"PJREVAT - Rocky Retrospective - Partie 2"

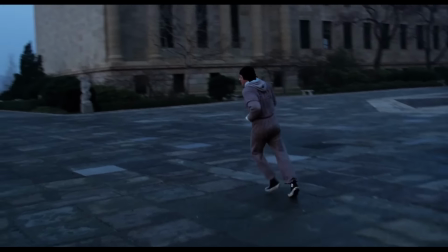Enfin, sans ce budget restreint, Avildsen n'aura jamais été chercher une technique révolutionnaire expérimentée dans quelques pubs et courts-métrages jusqu'à présent, la steadycam.
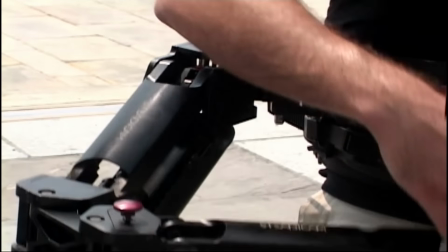La plupart d'entre vous le savent, il s'agit d'une armature attachée au caméraman, le reliant à la caméra par un système qui empêche l'appareil de tanguer ou de faire des à-coups.
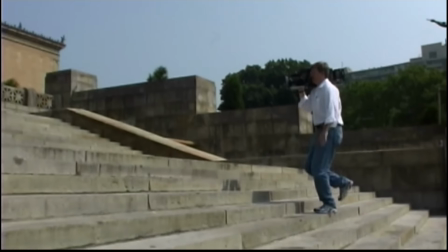Elle offre la même liberté de déplacement qu'une caméra-épaule, et la même fluidité de mouvement qu'un travelling.
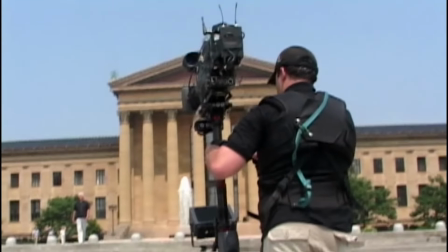Son utilisation la plus spectaculaire est bien entendu la scène des marches du musée, exactement le genre de terrain difficile pour lequel elle a été conçue, demandant bien moins de temps et de matériel que d'installer des rails de travelling.
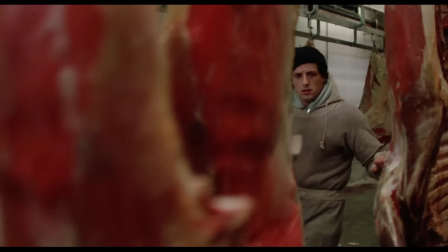Mais le système est aussi utilisé dans les scènes de l'abattoir, où il peut se faufiler entre les morceaux de viande avec une certaine aisance, et sans la stabilité d'une simple caméra-épaule,
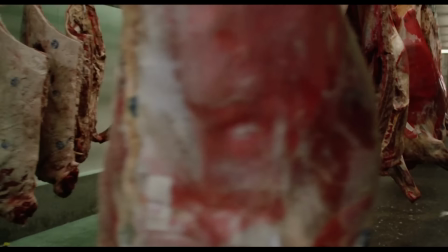tellement proche d'ailleurs qu'une légère ombre est visible parfois, ou encore pour quelques plans dans le ring pendant le combat final.
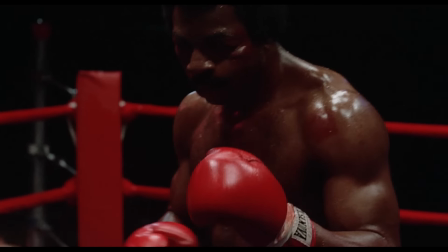Là aussi, la Steadicam refera des apparitions dans les suites, généralement quand ils retournent sur les marches.
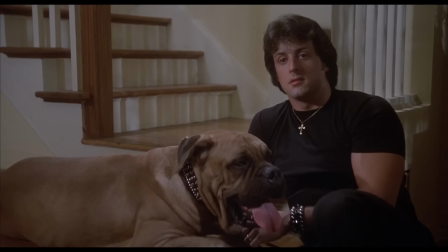Pour autant, l'aspect fauché n'est pas le seul point intéressant à relever, car les films mettent en scène au fur et à mesure des émotions particulièrement intéressantes ou complexes, afin de transcrire ce que sentent les personnages.
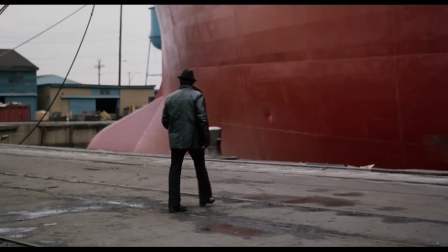Le cadre, par exemple, est important pour exprimer quelque chose sur Rocky. Dans le premier film par exemple, la plupart des plans pendant la première moitié sont très larges, du plan d'ensemble au plan taille.
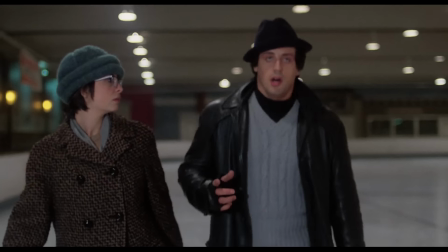Ils mettent bien les personnages en situation avec leur contexte.
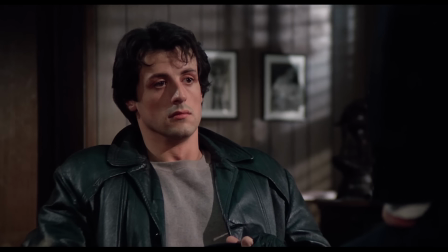Et à partir du moment où le promoteur fait sa proposition à Rocky, les plans deviennent plus serrés, car on se focalise maintenant sur la quête d'un personnage.
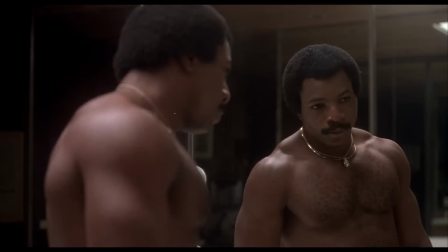La présence des personnages dans le cadre est souvent une indication de leur état d'esprit. Par exemple, Rocky V commence avec un Rocky nu, immobile, sous la douche, se reposant sur le mur. Le personnage est littéralement à nu, en position de faiblesse, à vif, ce qui sera le thème de tout le film est illustré dès l'ouverture, le premier plan.
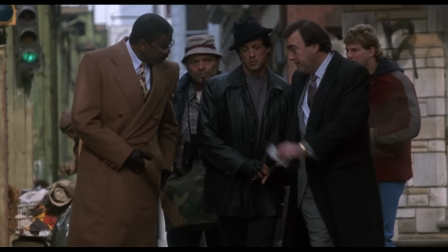Plus tard, quand George Washington Duke essaye de convaincre Rocky de se battre, ils sont filmés de face, en train de marcher, avec une focale longue qui a pour effet d'écraser les distances.
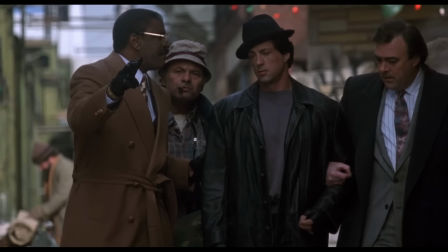Alors qu'ils marchent et qu'ils négocient, l'espace qu'ils occupent dans le cadre reste ainsi exactement le même, et montre qu'en vérité, leur discussion fait du surplace.
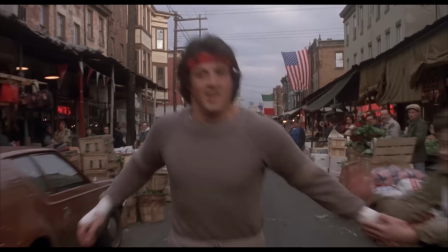Les cadres intégreront souvent des éléments qui caractérisent les personnages, comme nous l'avons vu avec les drapeaux, parfois encore plus subtilement.
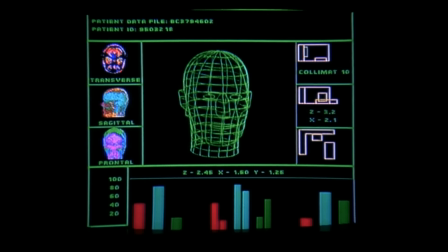Par exemple, quand on explique sa maladie à Rocky,
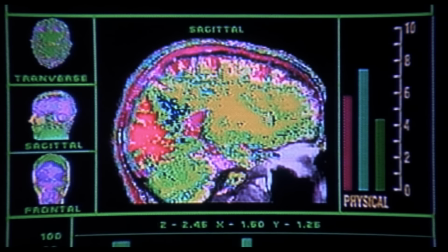les scanners et modélisation 3D d'ordinateur sont visibles pour montrer qu'il ne comprend rien, et quand on simplifie les explications, un schéma du corps humain est visible derrière lui.
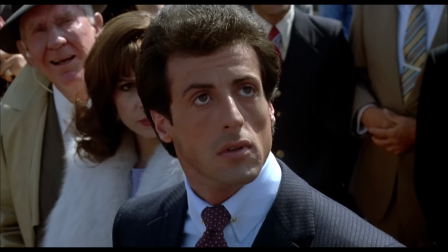Ou encore, lorsque sa statue est révélée, dans un champ-contre-champ qui montre le boxeur dominé par ce double qui symbolise ses excès de Star System,
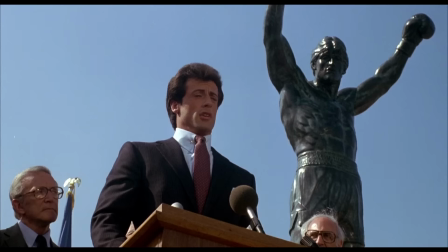avant de la placer, menaçante, au-dessus de Balboa pendant qu'il s'exprime. Le montage est donc très utile pour donner du sens aux plans qui se répondent les uns aux autres.
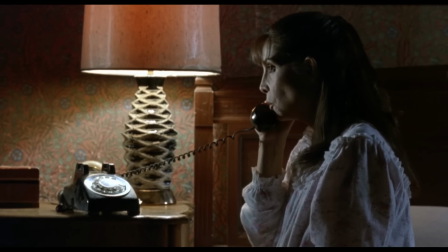Quand Adrian s'engueule avec Duke au téléphone, le champ-contre-champ revient alors qu'ils sont dans deux espaces totalement différents, et qu'on pourrait les filmer n'importe comment. mais par ce choix de montage et de cadrage,
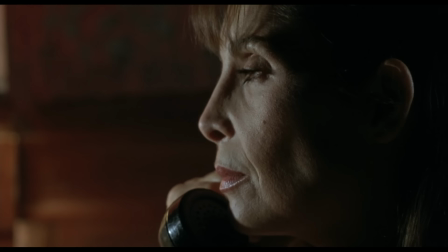on les met clairement en opposition l'un avec l'autre.
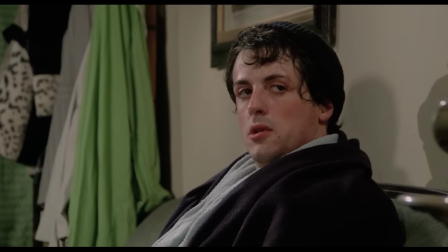De même, quand Rocky se rend compte qu'il a été trop froid et trop concentré sur son entraînement avec Adrian, et qu'il va l'enlacer, coupé juste après sur le jeu d'équilibre avec la ficelle,
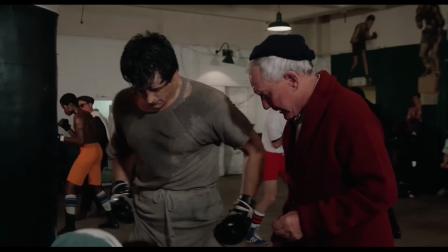met les deux séquences sous le symbole de la stabilité trouvée par le personnage entre sa vie intime et ses aspirations. Le montage lie bien sûr toujours les plans, mais la saga joue régulièrement sur ce code simple du cinéma, l'association d'idées que provoque l'enchaînement entre deux images, pour donner du sens. C'est le principe du show-don't-tell, montré au lieu de dire, qui permet de véhiculer un point de vue plus précis sur l'histoire et les personnages.
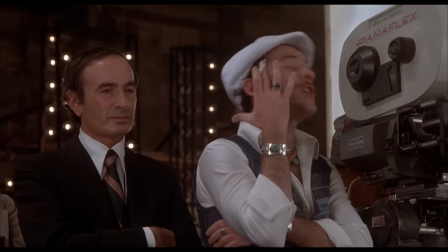Un montage sec, avec de nombreux cuts en peu de temps, comme quand Rocky galère à sortir son texte pour la pub, exprime la déstabilisation du personnage.
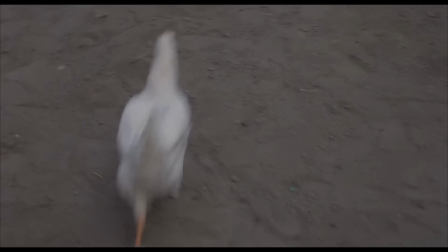On retrouve cette technique lorsqu'il s'entraîne à chasser la poule, pour montrer qu'il ne sait plus donner de la tête, contrairement au moment où il l'attrape, filmé en un seul plan.
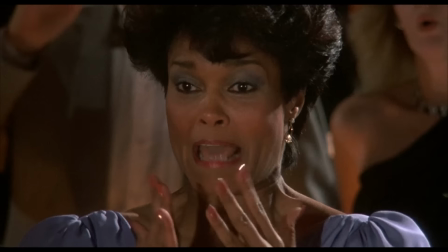Il sera surtout utilisé à la mort d'Apollo pour transcrire l'horreur, le chaos et la panique de la situation.
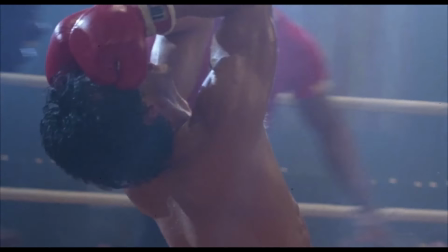Il marche cependant aussi pour la victoire du 3ème film, pour montrer la joie et l'excitation qui envahissent le champion.
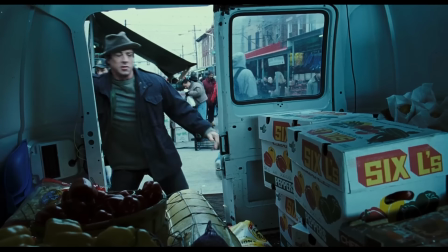A contrario, un montage en fondue comme le tout début de Rocky Balboa exprime l'inertie.
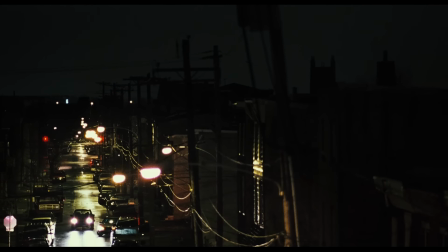Le ralentissement qu'il provoque sur le rythme instaure une sensation de surplace en adoucissant la transition entre les scènes,
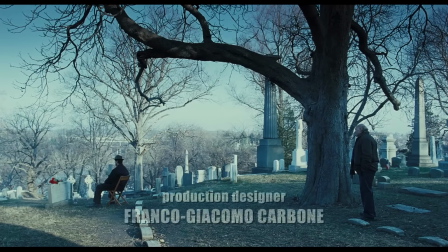et provoque un sentiment de tristesse qui évoque la mélancolie du personnage, qui a du mal à avancer.
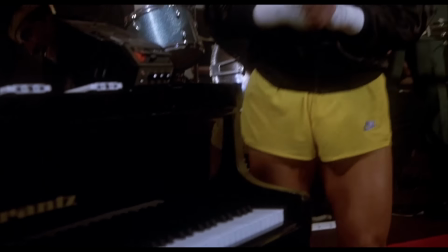Une figure de style récurrente du montage sera la signature de la saga, les séquences musicales.
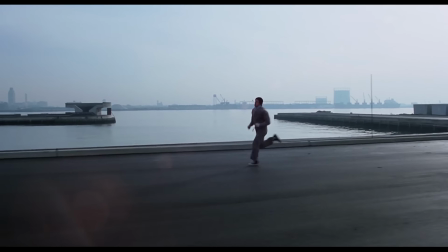Au-delà des training montage célèbres, sur lesquels on se concentrera plus loin,
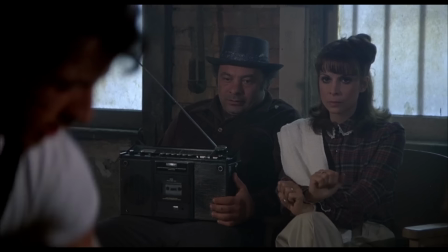les entraînements sont souvent filmés ainsi, et certains passages qui essayent de résumer plusieurs événements en même temps ou de longue période en quelques minutes tirent parti de ce procédé également,
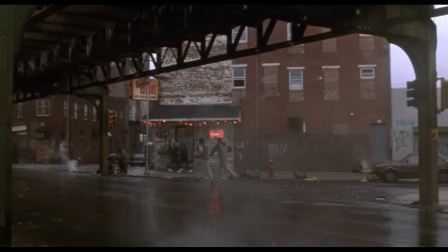par exemple pour résumer la progression de la carrière de Tommy Gunn en même temps que l'éloignement de Rocky envers sa famille, et les manigances de George Washington Duke pour récupérer les faveurs de son protégé.
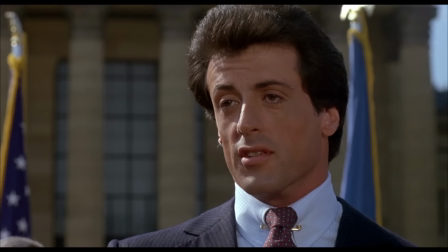La saga fera aussi souvent usage de la caméra épaule et son aspect instable pour marquer les moments de tourment lorsque les journalistes sont présents par exemple, mais également dans la scène où Rocky plaide son cas au Conseil.
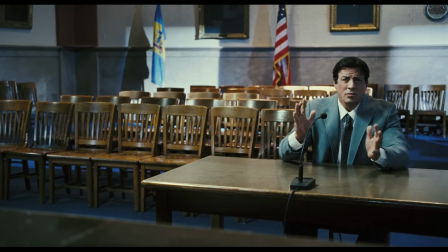Elle commence sur des plans fixes, avec un Rocky isolé dans le cadre, mal à l'aise, et dès qu'on refuse sa licence et qu'il se lève, la caméra devient portée, exprimant l'agacement du héros.
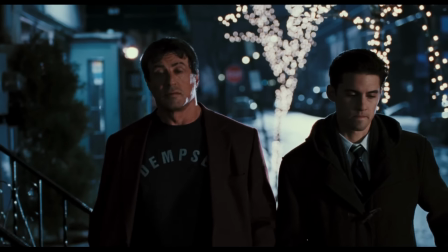Le 6ème opus est notable pour un autre travail, beaucoup plus prononcé ici que dans les autres, sur les lumières du film.
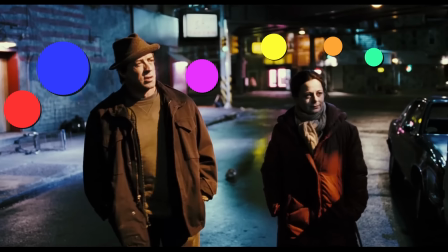Rocky Balboa est un film étrangement coloré, comme si l'objectif de Stallone était de montrer que la vie et la couleur peuvent exister dans cet environnement grisâtre.
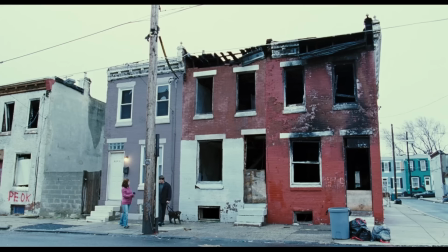Le film propose une large gamme de coloris, du rouge du restaurant aux maisons de Philadelphie, au bleu très prononcé des nuits opposé au jaune des éclairages publics.
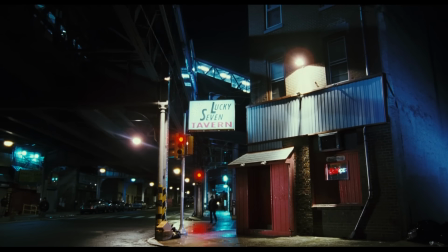Dans chaque scène, même en extérieur, il se débrouille pour mélanger du bleu, du jaune, du vert et du rouge.
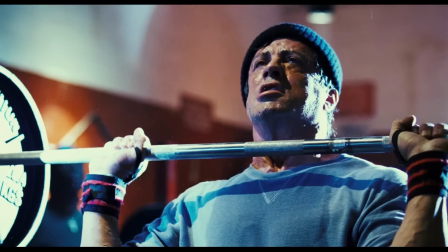Dans la salle d'entraînement aussi, les couleurs se mélangent de façon surprenante et audacieuse, car c'est difficile de toujours justifier ses sources de lumière dans le décor.
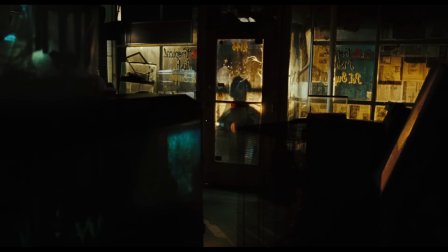Quand il regarde à l'intérieur du magasin pour animaux, l'image se sépare en teintes de jaune et de vert pétant,
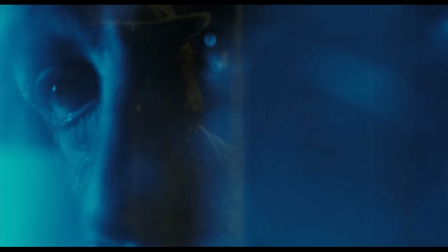avant une transition sur un flashback teinté à l'huile de bleu, la couleur qui désigne la mélancolie dans le film. Quand on parle de lumière, les gens pensent toujours qu'on raconte un peu n'importe quoi et que le film a dû tourner avec les lumières qui étaient présentes sur place. Mais non. La lumière est toujours extrêmement pensée, et pour vous le prouver, je vais vous dire jusqu'où j'ai été.
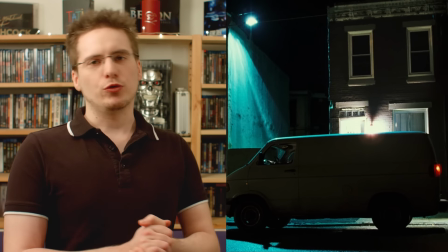A côté de la maison de Marie, il y a une petite cour qui est éclairée. Quand je m'en suis rendu compte, je me suis dit que c'était plutôt sympa et que ça découpait bien l'image.
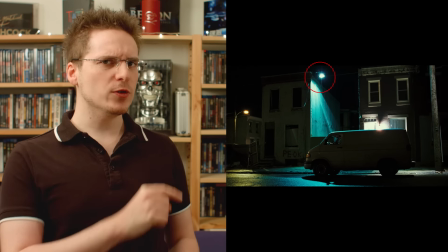Mais je me suis aussi dit que c'était bizarre parce que la lumière était bien fat et venait de ce gros éclairage. Et un lampadaire comme ça, en principe, c'est plutôt d'éclairage public.
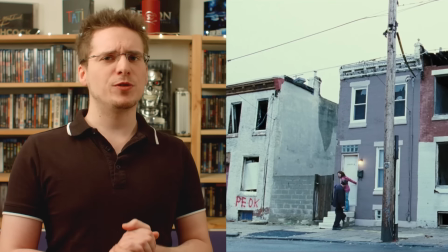Or là, il éclaire une petite cour privée, et comme je connais à peu près les éclairages utilisés en cinéma, je me suis dit que ça ressemblait quand même bien à un gros projecteur, ce qui était là.
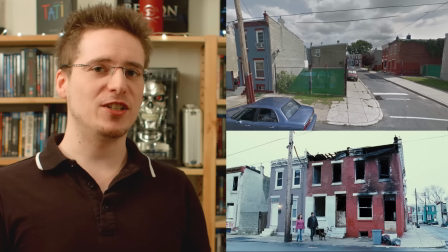Alors j'ai cherché le lieu de tournage. C'est ici, au 2745 Jasper Street, Philadelphia, Pennsylvania, code zip 19134.
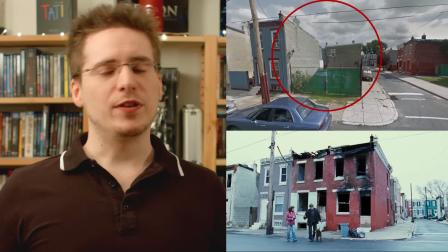J'ai eu du mal à reconnaître parce que la ruine qui était à côté de la maison a effectivement été détruite, mais la petite cour intérieure était encore là.
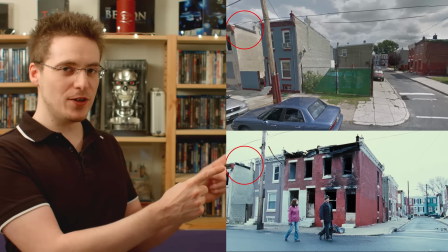Ce qui n'était plus là, c'est ce méga-projecteur qui découpe l'image en rajoutant une belle lumière,
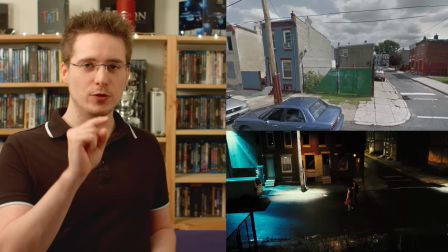qui permet à la fois d'attirer instinctivement votre regard vers ce coin du mur et de reconnaître la maison de Mary avant même qu'on ne sache qu'elle est là,
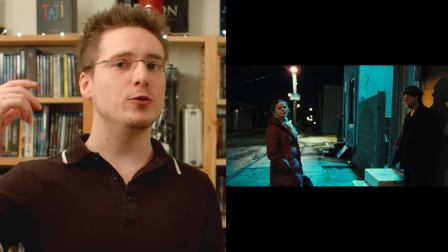et plus loin d'isoler les personnages dans le décor puisque les autres trottoirs ne sont pas éclairés, ce qui éviterait votre regard de se promener dans le décor.
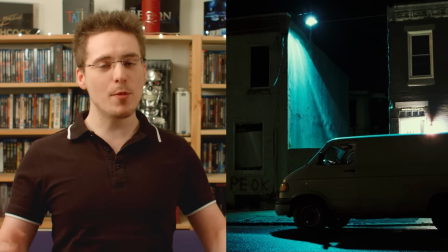La preuve par A plus B qu'on ne fait pas ces éclairages n'importe comment ! Oui mais elle est surexposée ta lumière là, non ?
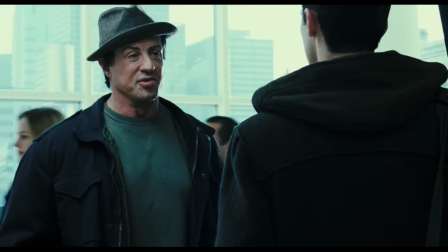En effet, mais c'est voulu, il y a un travail de la surexposition dans presque tous les plans du film, bien que la raison m'en échappe encore un peu.
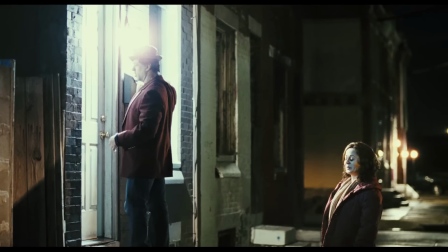Je sais pas si ça pourrait traduire que la vie est belle et pleine de lumière si on sait la chercher, ou si c'est un moyen de dire que Rocky est vieux et que ses yeux commencent à malgérer la lumière.
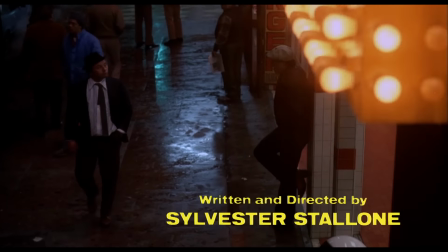On va partir sur le premier choix. Stallone avait auparavant utilisé la lumière concrètement dans la mise en scène pour dénoncer le statut de star de Rocky dans le 3ème volet.
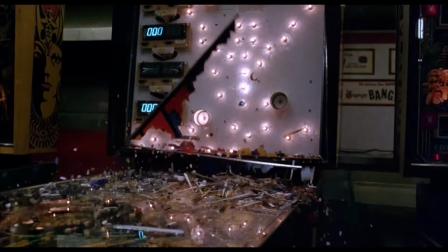Quand Polly explose le flipper à son effigie, les ampoules derrière la vitre sont comme une constellation dans le ciel, mais qui font disparaître sa personnalité. Ce n'est que le tracé d'une silhouette sous une illustration. La lumière est particulièrement travaillée dans un des éléments qui reçoit une attention spéciale dans chaque film, les combats.
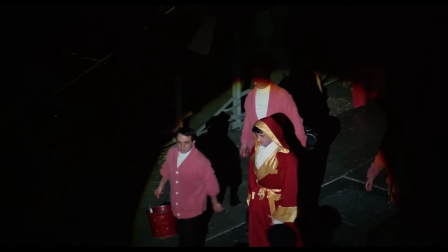Ça se voit dès le premier film à cause de son budget limité.
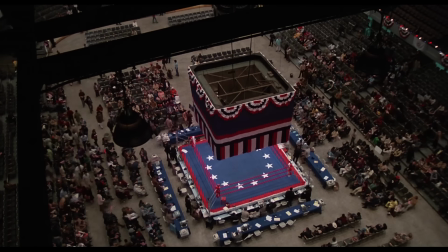Ne pouvons pas réunir assez de figurants pour remplir le stade, ils ont tout simplement concentré la lumière sur le ring, qui de toute façon est le centre de notre attention.
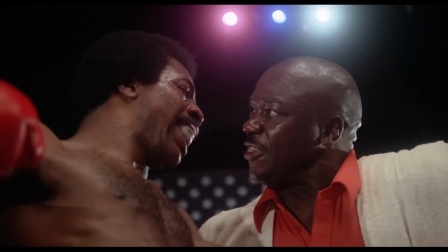Un moyen à la fois de dissimuler un problème et de donner du sens à l'éclairage.
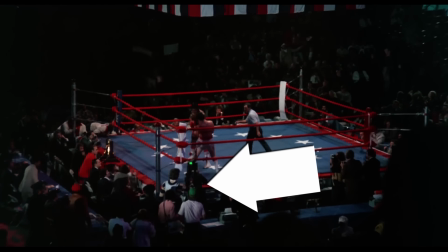Le combat est filmé par des caméras à l'extérieur du ring, sauf pour les temps de repos ou quelques actions précises isolées en gros plans.
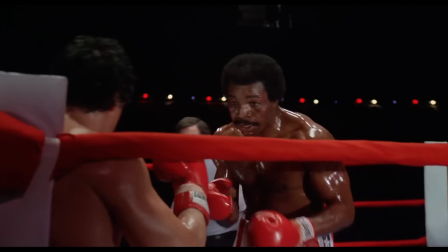Elles sont soit au niveau du sol, ce qui met les personnages en contre-plongée, soit à leur niveau, placées aux quatre coins ou au milieu des quatre côtés du ring, principalement pour ne pas montrer que le stade est vide.
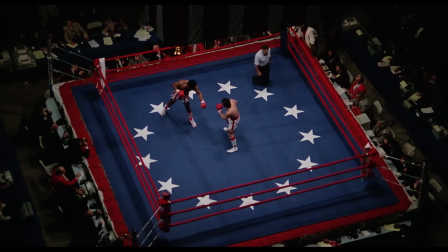Quelques plans zénithaux viennent parfois remettre le combat dans son contexte.
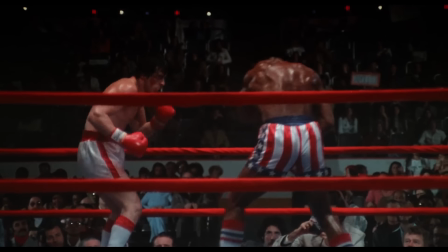Au dernier round, le public réapparaît soudain, puisque pour cette partie, plus de figurants ont été appelés pour quelques jours de tournage.
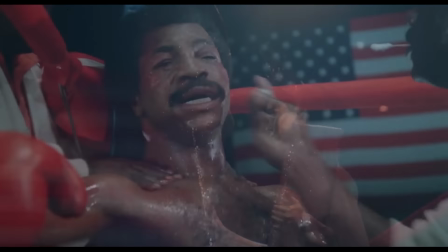La musique intervient à la fin du 2ème round, et aide ainsi le montage à résumer le déroulement des combats et leur évolution dramatique, jusqu'au 14ème round où l'on reprend un temps de narration linéaire classique,
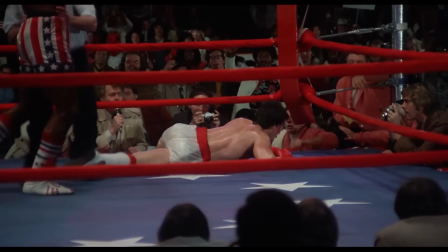pour pouvoir mettre en scène le climax du combat. Le 15ème et dernier round reste silencieux pour marquer la victoire avec l'arrivée du thème de Roche.
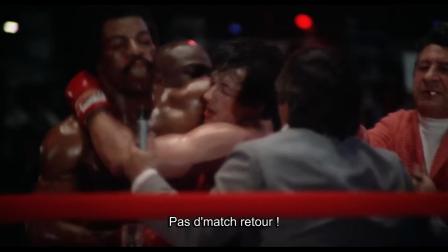The one-one.
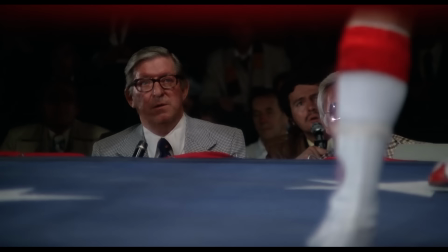Le combat a été entièrement écrit par Stallone. Chaque pas, chaque coup, chaque round, tout était prévu à l'avance.
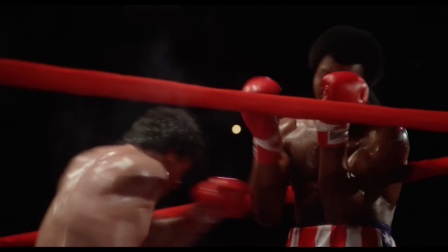Les rares personnes qui critiquent Rocky pour la boxe mettent souvent en avant l'irréalisme des combats.
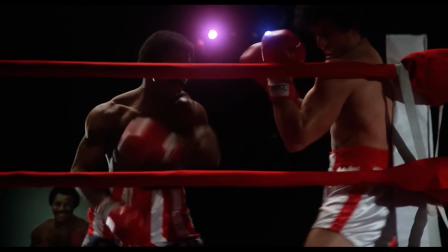Si c'est difficile à comprendre pour un néophyte comme moi, j'avoue qu'après avoir vu l'évolution de film en film, le premier combat fait assez mou Stallone et Weathers simulant clairement la plupart des coups,
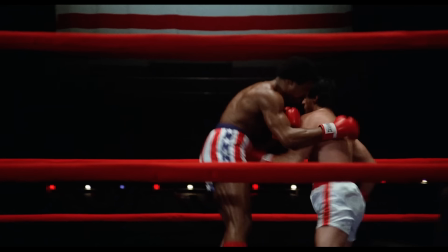même s'ils ont fait l'effort d'aller vraiment au contact pour les principaux.